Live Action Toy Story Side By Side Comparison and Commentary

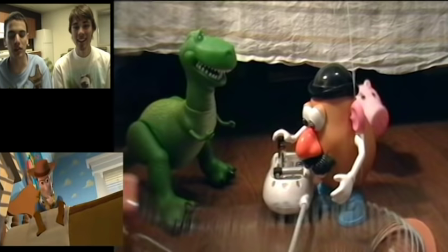747s
He never sees the mustache. I thought he was there for... I was there for this. I was doing ham.
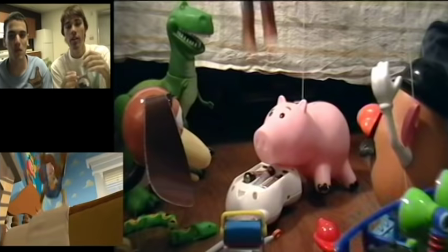751s
Yeah, yeah, you were there for that, but you weren't there for when they, like, spun it around. Manny was doing ham, I think.
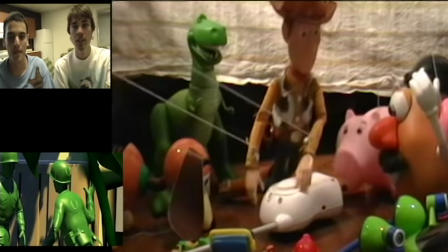757s
And we're switching houses left and right, and it's just whatever worked for the shot. Yeah.
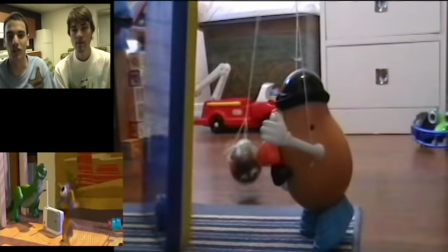765s
We were there for that. There was a long stop motion scene that took a... It's fun to watch all the little characters, and we tried to get them all to match exactly.
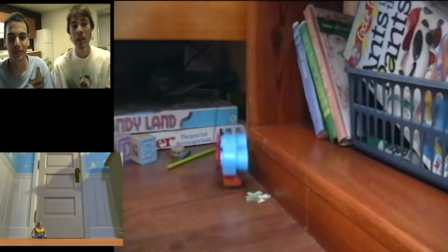773s
I never watched the egg in the back. He was, like, jumping around his face. The bright kids That family, they got so many kids Maybe we'll call them later
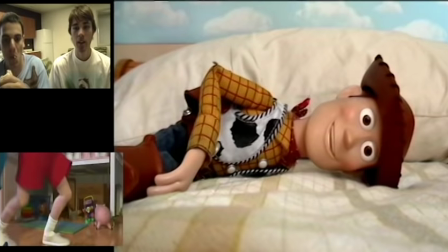781s
There's a lot of kids here None of them, I really knew They were all your friends More kid friends than you,
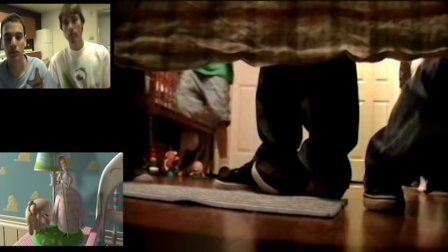788s
I think But we don't know a whole lot of kids Except for from church Or from my old church in that case
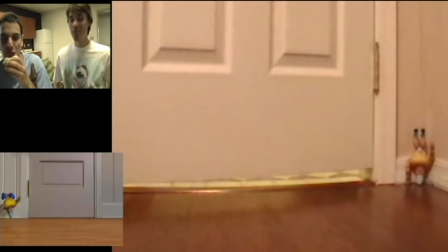796s
Oh, that's my foot That was my cameo
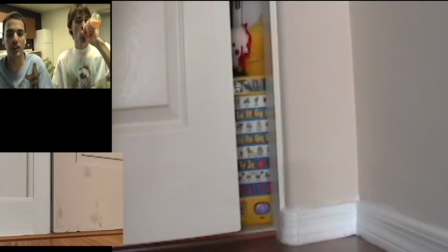799s
Here's an example of how our room was not Like the room in the movie That cut right there It was the only way
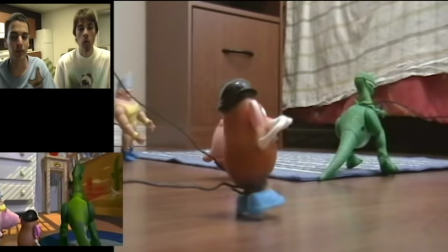805s
to really make it possible because the way that room was designed You can't just pan over from the entrance to the closet.
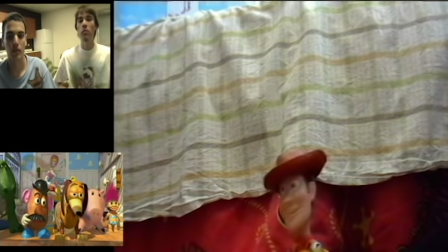814s
So we had to do stuff like that The more I thought of it though, the more I wanted to just like slide over This was the very first well now.
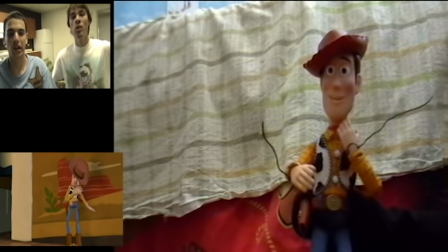822s
It's like the second or third thing we did Which is why it's hideous. Yeah a very obvious sock hand
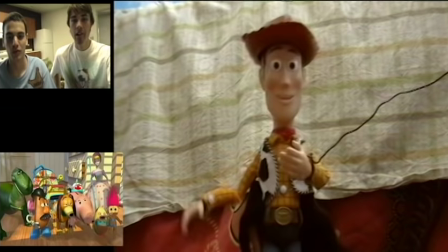831s
I don't understand why I couldn't just use string like we did in the future. It's a different hand. Ham, I mean.
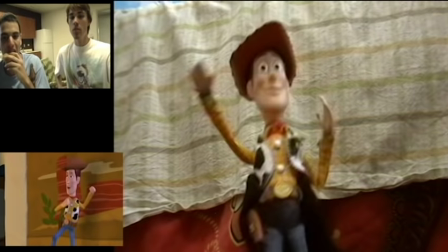837s
And we didn't get some of these angles right just because, like, well, how do we get him to stand? Well, we've got to show, we've got to hold on to him.
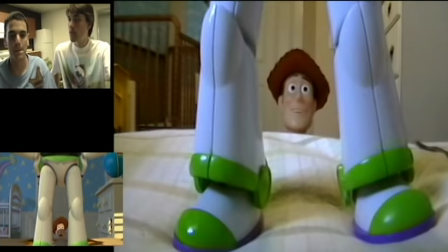843s
I don't know. Ham is tiny. I don't know. But, yeah, I don't really like that scene because it's bad.
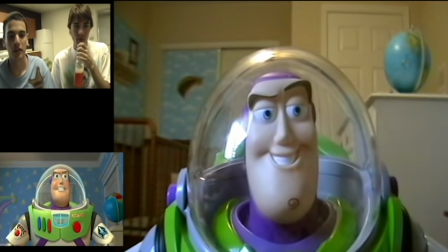850s
But we had to do it, and we did it early on, so I forgive myself.
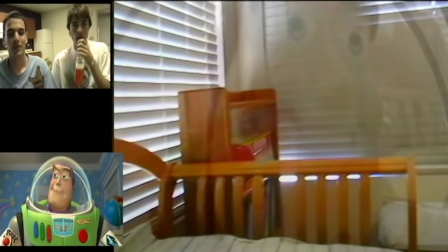856s
Way in the background, that's Mr. Harriman. I mean, what's the best shot of him you see? There's a poster above Molly's crib in the movie of a little rabbit.
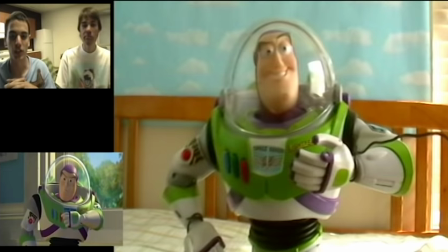865s
He's there. He was there of a rabbit in a top hat with fancy clothes. He's in the movie because before we started filming this, I had to search.
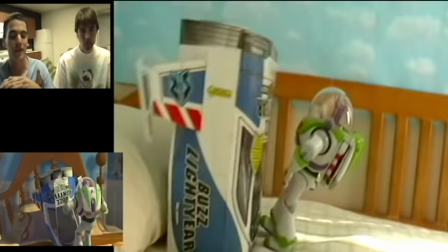874s
You did because you like making lists. I don't. I like making lists. I made a list of every single thing you see in the background.
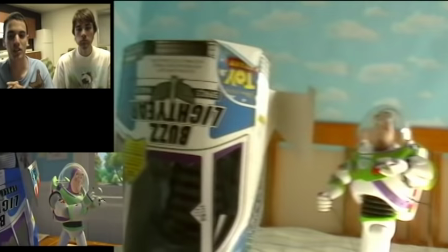879s
And there was a rabbit with fancy clothes. And so I thought of Mr. Harriman from Foster's Home for Imaginary Friends.
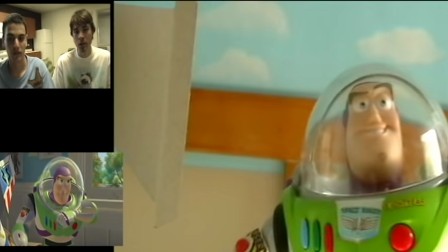884s
And I printed out a picture of him and put him in a frame. And he's in there. It's hard to see him. This is the first day of filming.
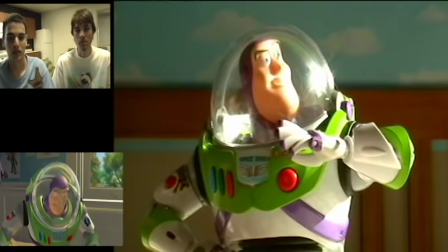891s
Which is why it's kind of awkward, too. Yeah. It zoomed in weird, but hey, whatever. And this was all the first day of filming.
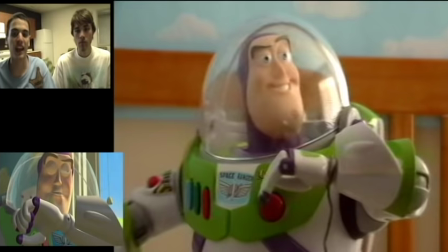899s
That right there, that hand was another Buzz toy's hand. Because he can't reach.
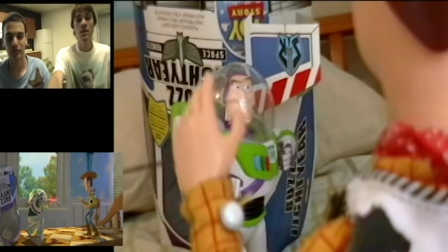904s
Yeah. He can't reach past his chest. Yeah. But eventually we got two Buzz's thumb so that he could have the right kind of hand.
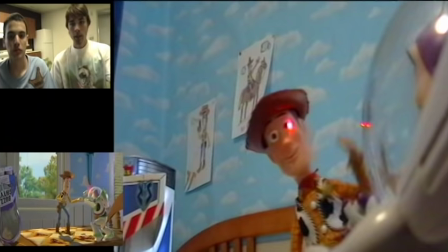912s
And so that I could take the arm off. Because that's the collection version. And we'll talk about it.
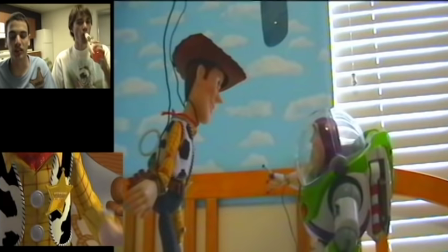918s
Yeah, we had to work around stuff like the real toys couldn't do that, the toys in the movie can't.
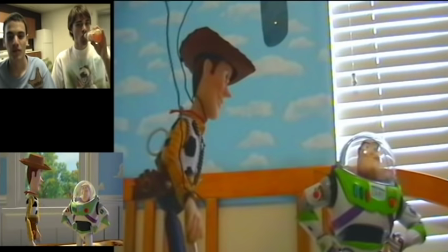923s
Woody's pull string is just so short in real life.
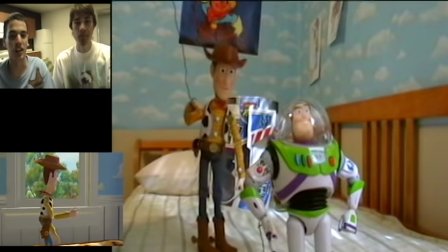929s
There's some features of the toys that are not like the movie, really.
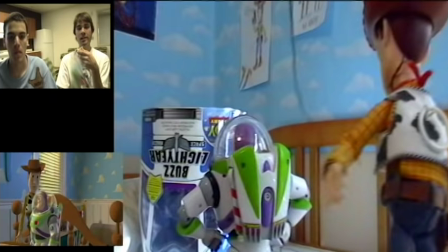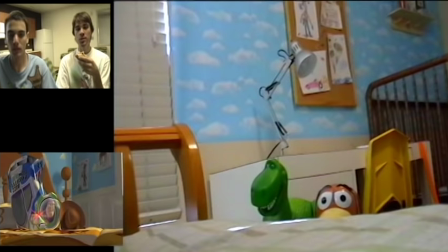938s
What else is there to talk about here? There's some funny bloopers here just because the little kids were playing in the room while we were filming.
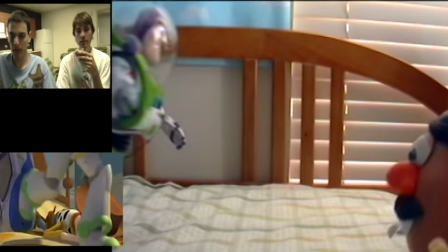945s
and uh that
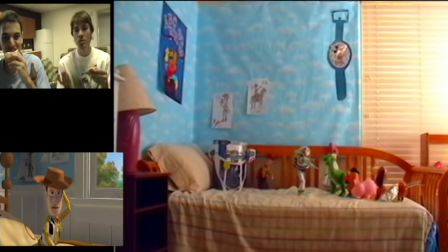951s
I think there's like Bo Peep, oh yeah she's not there she's supposed to be there but she's not there because we only had the tiny one and then eventually we decided we have to get a full size Bo Peep
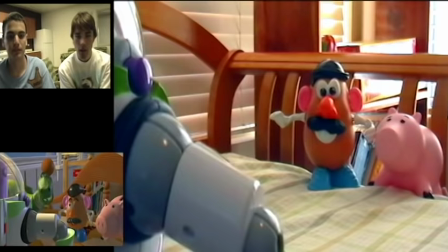961s
and then we ended up getting the Barbie instead cause Bo Peep's rare she's hard to find
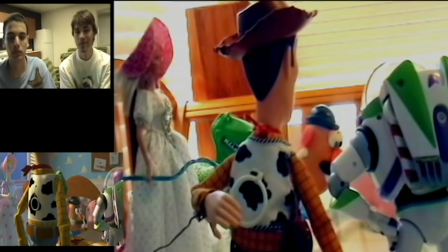967s
but you know found a Barbie in my sister's room that was close enough
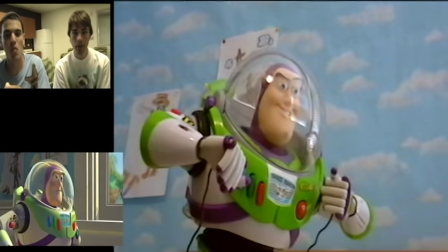974s
and she got the part but I don't know we used a tiny McDonald's toy Bo Peep for a while